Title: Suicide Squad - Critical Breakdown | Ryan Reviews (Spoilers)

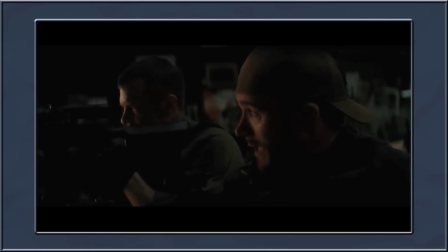(4:07)
There is no sense of powerlessness or vulnerability, and when the squad finally meet the villain, that threat is never realized.
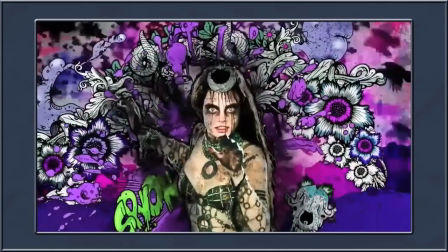(4:18)
Enchantress as the villain was completely fine, but when you first see her, she is genuinely sinister.
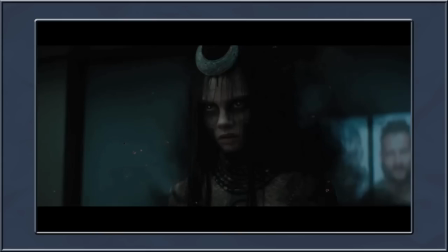(4:23)
Her transformation from Jun is visually provocative, and her beady eyes and ghostly appearance is extremely effective.
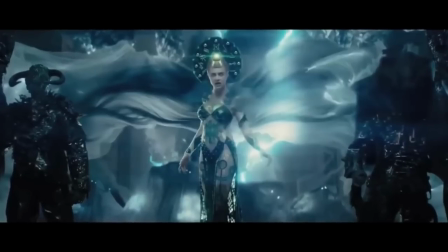(4:29)
But once they make her the villain, she loses her entire fear factor because of the visual transition.
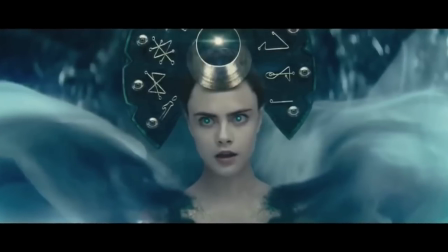(4:35)
I understand the idea was to make her seem more empowered and rejuvenated with a more cleaner appearance, but the film really could have done with that horror element that was initially coming across.
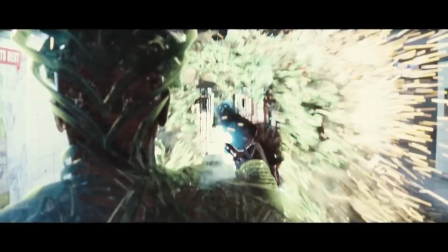(4:44)
In the same way, her brother is just as ineffective, but the biggest issue with him is that once the squad finally confront him in the final showdown, he becomes a lot less powerful to help convenience the plot, and thus it breaks the illusion of his menacing nature that came before it.
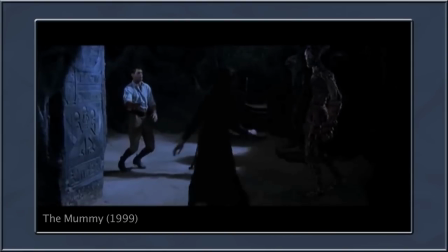(4:59)
It reminded me of the Mummy movies in a way, where when you first see Imhotep, he's genuinely terrifying and it essentially becomes a vengeful horror movie,
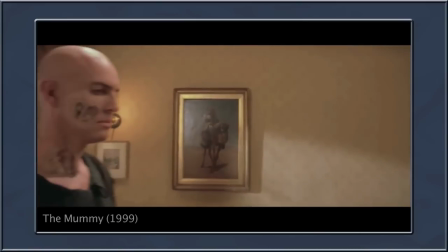(5:06)
but once he's regained his strength, he becomes an extremely dull villain and the film loses its steam.
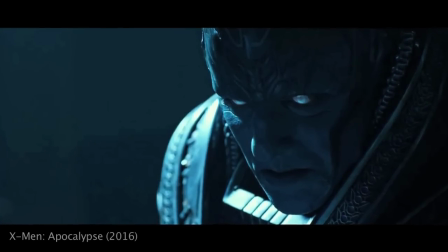(5:11)
X-Men Apocalypse actually had the same issue where it found Apocalypse to be really menacing until he begins to speak and then he just becomes the generic bad guy.
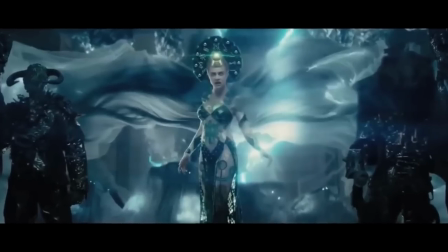(5:19)
With Suicide Squad it never builds the threat behind Enchantress enough and like with
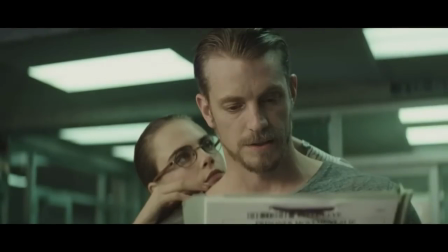(5:24)
June and Rick's relationship it becomes another missed opportunity to add a unique element to the movie.
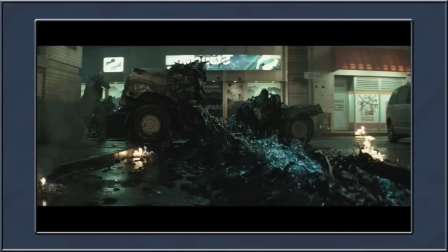(5:32)
Like I said with Ayer's writing style there is an artificiality that negates any emotion the film attempts to have.
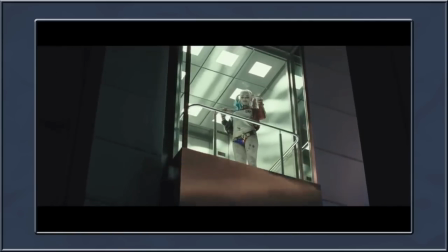(5:38)
The visual style feels just as forced as the writing. I will admit, I really like the style Eir was trying to go for, but I don't think it ever reached its full potential.
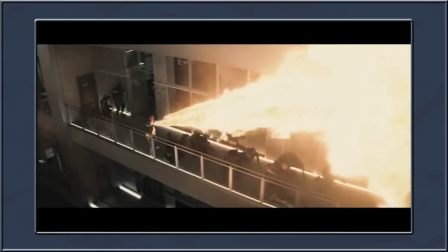(5:47)
The CGI was really nice, especially Enchantress and El Diablo's transformations, but when I consider the film on a technical level, it's an inconsistent mess.
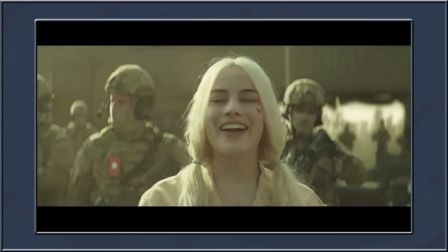(5:56)
The film doesn't know whether it wants to be fun or brooding, and it never finds a balance to help stabilize the rest of the film.
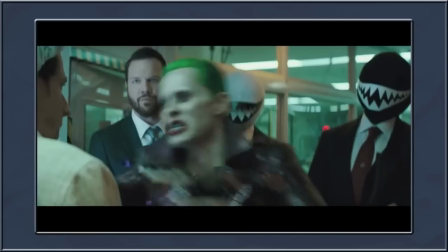(6:02)
A lot of critics have said this, but there's these weird out of place music video montages that feel like they're trying to force unneeded energy into the film.
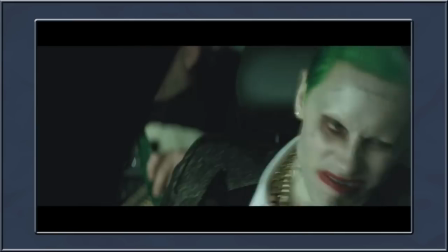(6:10)
Since the writing lacks humour, trying to lighten the tone with Eminem and such just furthers the awkward insincerity that plagues the film.
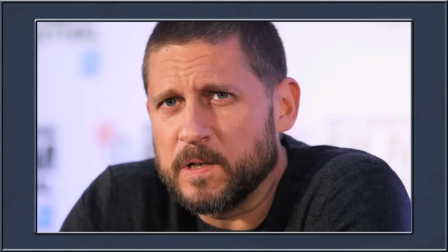(6:17)
In other words, while I admire David Ayer as a director, I don't think his personality fits this type of film,
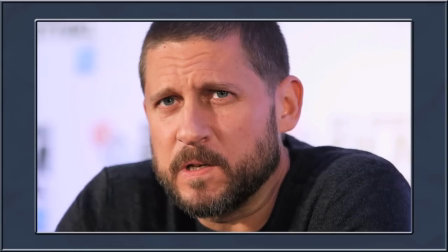(6:22)
and watching it all I could think of was how you'd seen a job James Gunn would do with this material.
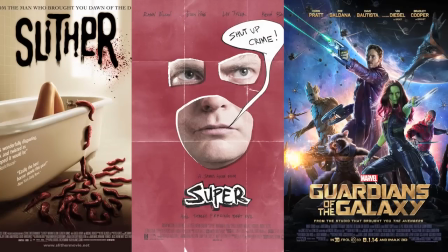(6:27)
James Gunn, who wrote and directed Slither, Super, and of course Guardians of the Galaxy, understands how to maintain a distinct cinematic personality,
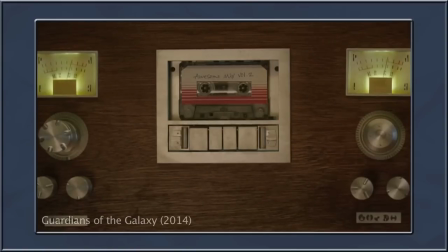(6:34)
such as using the 80s music to help accentuate and add context to Star Lord's characterization.
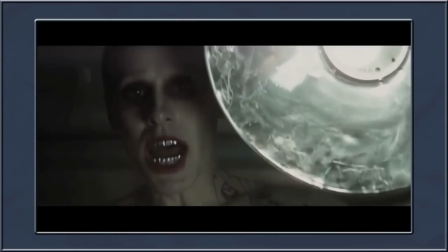(6:39)
The film has a lot of stylistic issues, especially in the editing department.
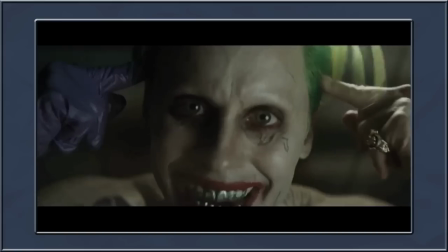(6:43)
For example, during a Harley Quinn flashback, the use of jump cuts to accentuate Joker's psychotic personality felt completely unwarranted.
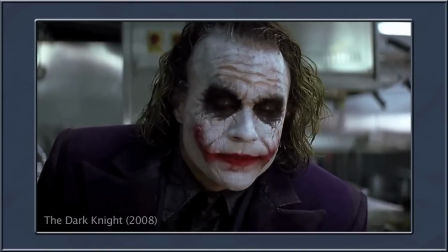(6:50)
When Nolan did the Joker, he let Heath Ledger do his work and carried the tension with a lot of minimalism,
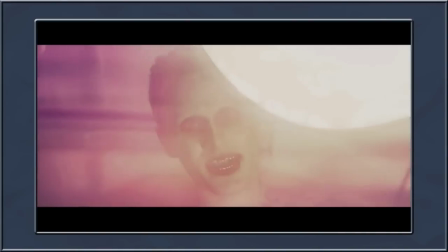(6:56)
whereas air forces hyper-stylization when Jared Leto is more than capable of the performance.
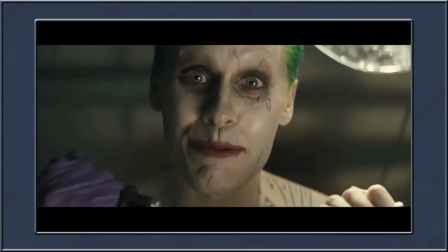(7:02)
In fact, the Joker's reveal in the original trailer is superior to that of the film because of the absence
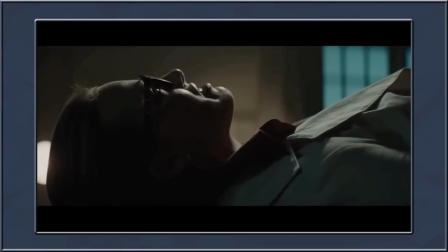(7:07)
of music and stylistic effects and carried purely by Leto's menacing performance.
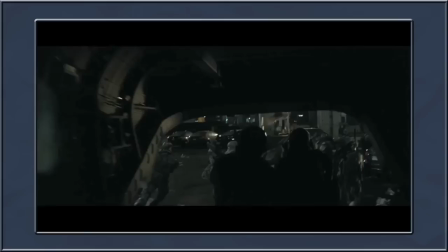(7:12)
In short, it's tonally inconsistent, jumping between hyperactive and stern, and just as the film begins to find its footing, it's already at the end.
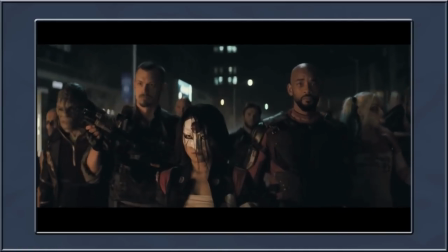(7:23)
I'd argue this to be the most inconsistent element of the film that highlights a lot of the fundamental problems.
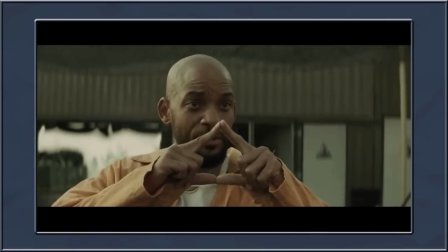(7:29)
As far as I'm concerned, Will Smith carries the weight of the film along with Margot Robbie.
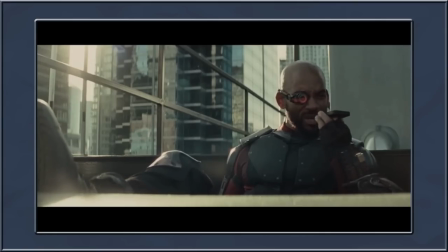(7:33)
Smith just has screen presence and charm that's difficult not to like, and even though he's nothing special,
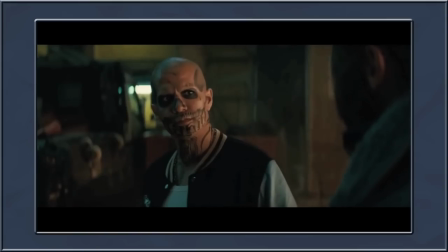(7:38)
Deadshot is the only character in the entire film other than El Diablo that comes even remotely close to being likeable.
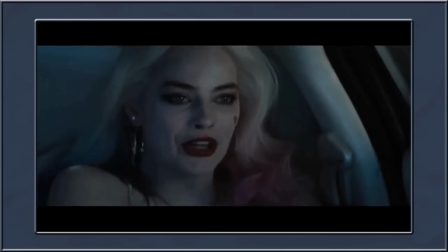(7:45)
Harley Quinn's backstory suffers from the same problems as Deadshot, but she suffers from having a complex background that the film never has time to thoroughly explore.
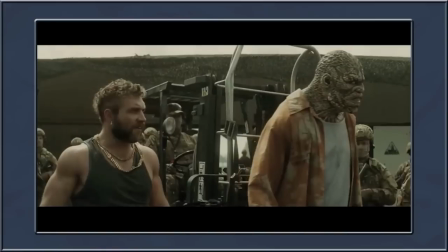(7:53)
In fact, for the most part, the film's lack of focus on its backstories means that it gives you fragments of human qualities that never seem to resonate to achieve anything impactful.
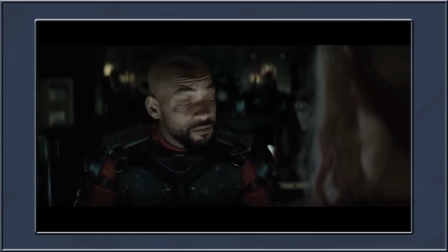(8:02)
I actually felt that the film suffered from trying to cover Deadshot and Harley Quinn, that the other characters felt largely neglected, especially Rick Flagg and much later El Diablo.
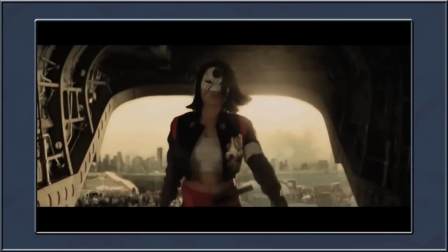(8:11)
Even when the film tried to squeeze Katana's tragedy into the mix, again it's forced and incoherently delivered.